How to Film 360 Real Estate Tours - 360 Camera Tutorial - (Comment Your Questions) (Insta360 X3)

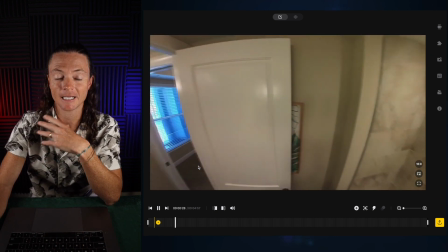And then obviously I turn this way and that way. What I am doing intentionally is turning the main camera as if you only had that
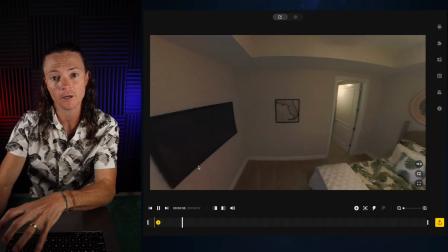angle so that it naturally flows through the experience without much editing in post. So I can pause right here. I really like that angle. I just want to make sure that that's the one that I'm keeping and we're going to keep going.
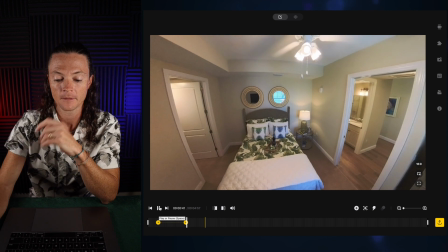All right. So we'll let that go. And now you can see we're getting this whole experience.
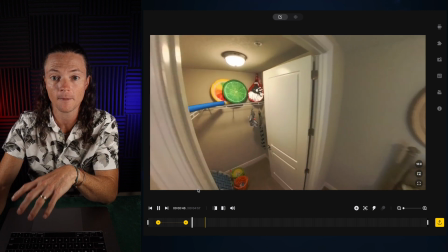And if you wanted to, you could obviously add a zoom in or a zoom out and you've got all the footage you need.
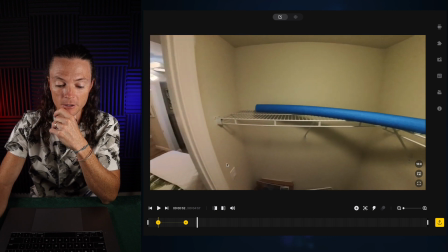So we've got the little closet here. I could pause right here and we could do a little pan down if I wanted to.
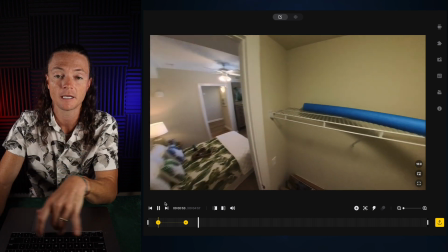Not gonna do that for this moment. And then obviously the camera turns around and heads back out this way, okay?
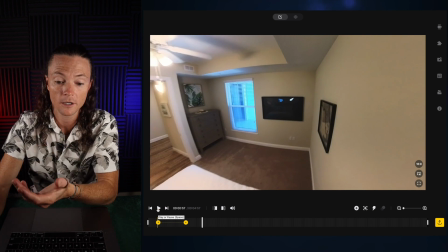So that's essentially how the footage works. And if I wanted a wider angle here, I could be doing all of this at this angle.
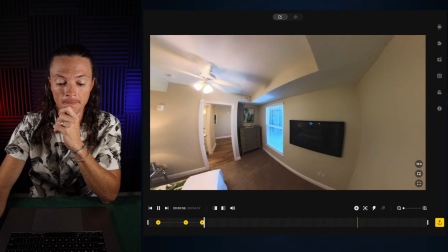Like, let's just say I wanted it to go wider when I walk back out. Now we're back at this. And everybody's going to get that experience if I export it just like this. This is not the 360 viewing that you can do on YouTube. I'm going to show you that in a second.
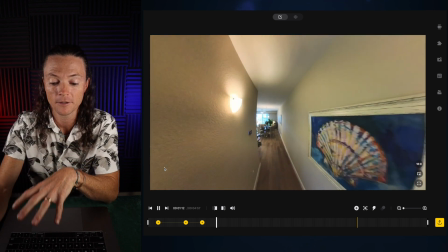This is just if you wanted to control every angle that they are seeing. So you do get a little bit of warping when you're zoomed out this far.
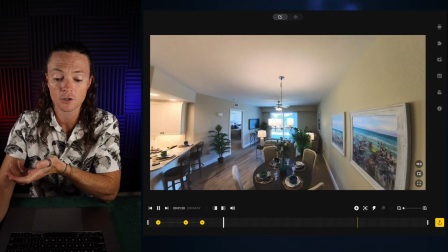I might punch in just a little bit to change that warping, and that's going to be a personal call based on if you want to try and make the room look bigger than it actually is,
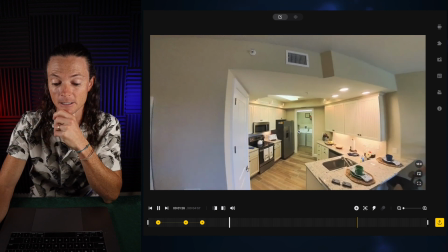or maybe try and make it as big as it is. So you can see right now we're going into the kitchen.
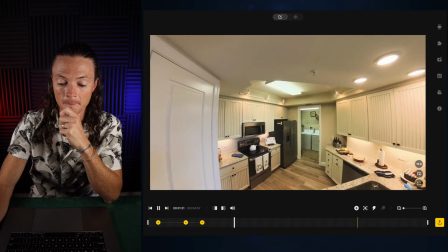You can see the height of the camera in relation to the kitchen. It's basically just at 6.5 feet, I would say.
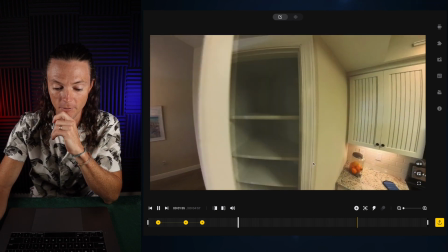And then we've got this little door here.
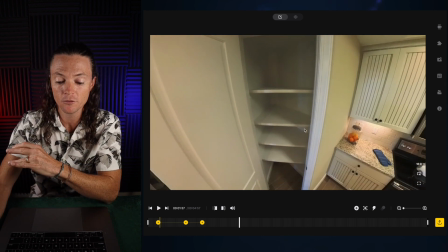And again, if you wanted to, as you're doing this walkthrough, you could have the camera end up in this angle by this point very briefly.
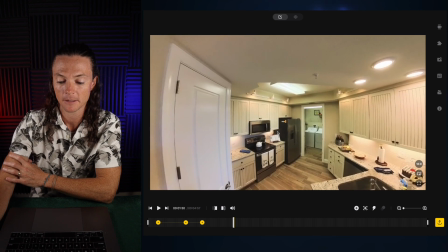So if I was to set it, you know, back up here, and I come up and let's say I want it to walk into the kitchen at this moment, so we're going to add a keyframe to make sure that we keep that.
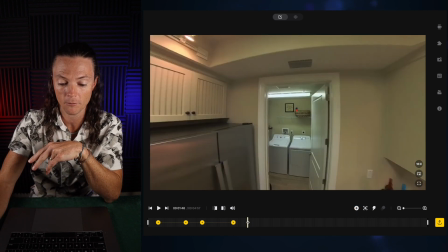And then I'm going to come over to maybe right here where it was looking into this little cabinet area,
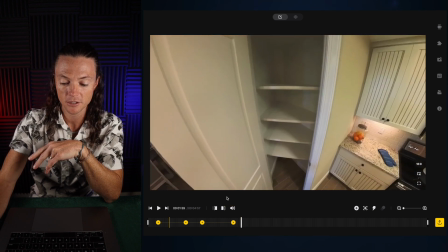and I'm going to come down just so they can see that as it goes in.
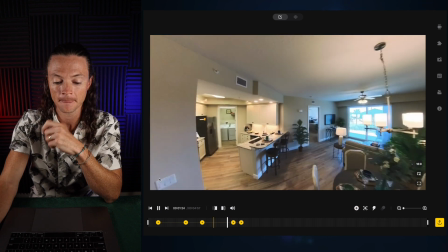And now if I'm here and I press play, you're gonna see up until this moment when I enter the kitchen, it's facing exactly what I want.
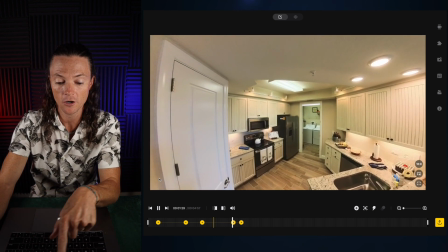But then as I turn and go towards the door,
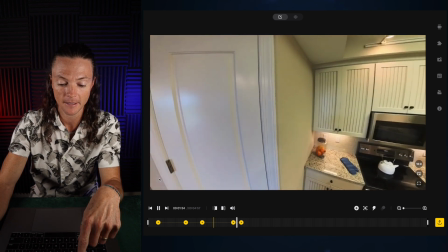it's gonna start to pan down and give them that viewing experience of like seeing the actual
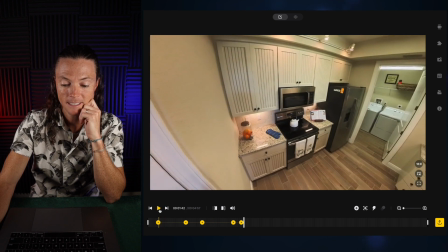lower end of the video, okay? Now I wouldn't want it to stay there. So what I would do in, at this point is obviously lift it back up,
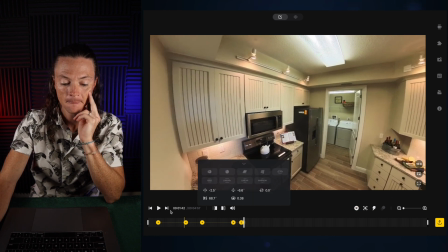tilt it this way, maybe just a little bit, and add another keyframe. And now I'm going back into the normal walkthrough experience.
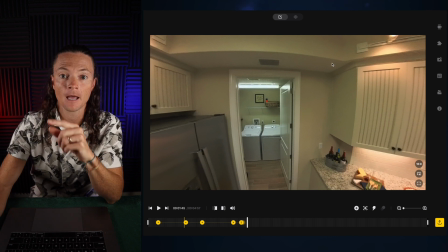This is the HDR. You can see all the graininess here. I'm gonna go ahead and jump over to the other one, which I have down here at the bottom.
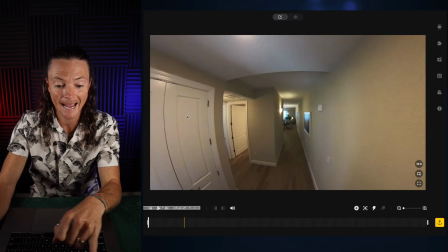It's number 51. So if you're following along, you can see how much it's already cleaned up in this area, right? If you look at this top section here, if I go back so you can see the difference and click on this one,
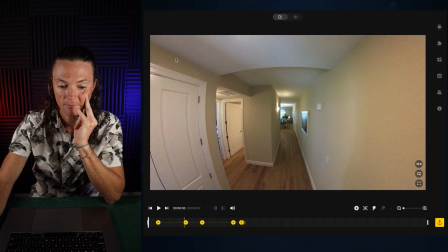you're gonna see how much grain is at the beginning of this video up in here, all along the sides.
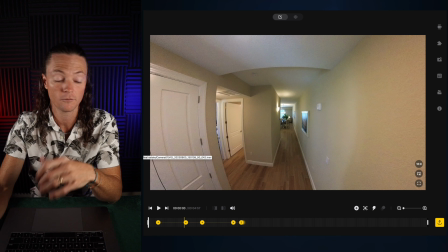So if you're making a video tutorial, or not a tutorial, a walkthrough, a tour, then I highly recommend use the normal video mode.
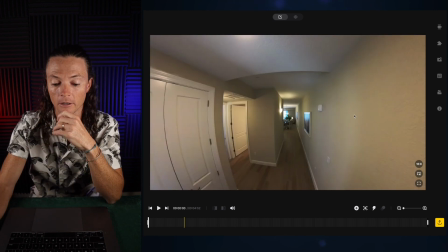It is much cleaner in all of the shadow areas. And obviously if you're working in lower light, that matters. Now you can see with this video, it's about the same length. I'm doing the exact same process.
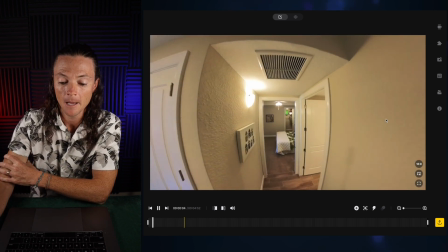I did skip the closet this time through, but it's basically the exact same viewer experience.
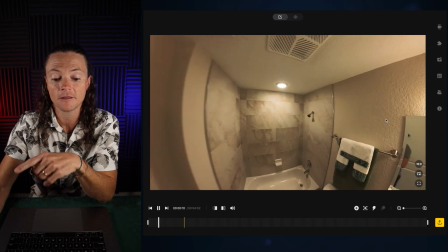If you want someone to have this experience in the 360, all you have to do is export the 360 video. So you go over here and you're gonna hit export, this little yellow thing.
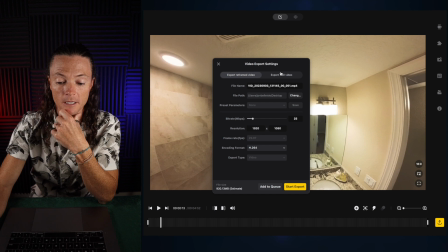And then personally, I would say make this as high quality as possible. We're gonna click export 360, all right? And then I'm gonna make this all the way to the max, all right? And if you want to increase, you can go ProRes, but you'll notice that it goes from 7.33 gigabytes right here.
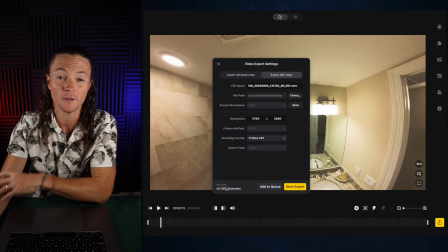If I click ProRes, we're gonna be hitting a 43 gigabyte file. I wouldn't bother with that right now.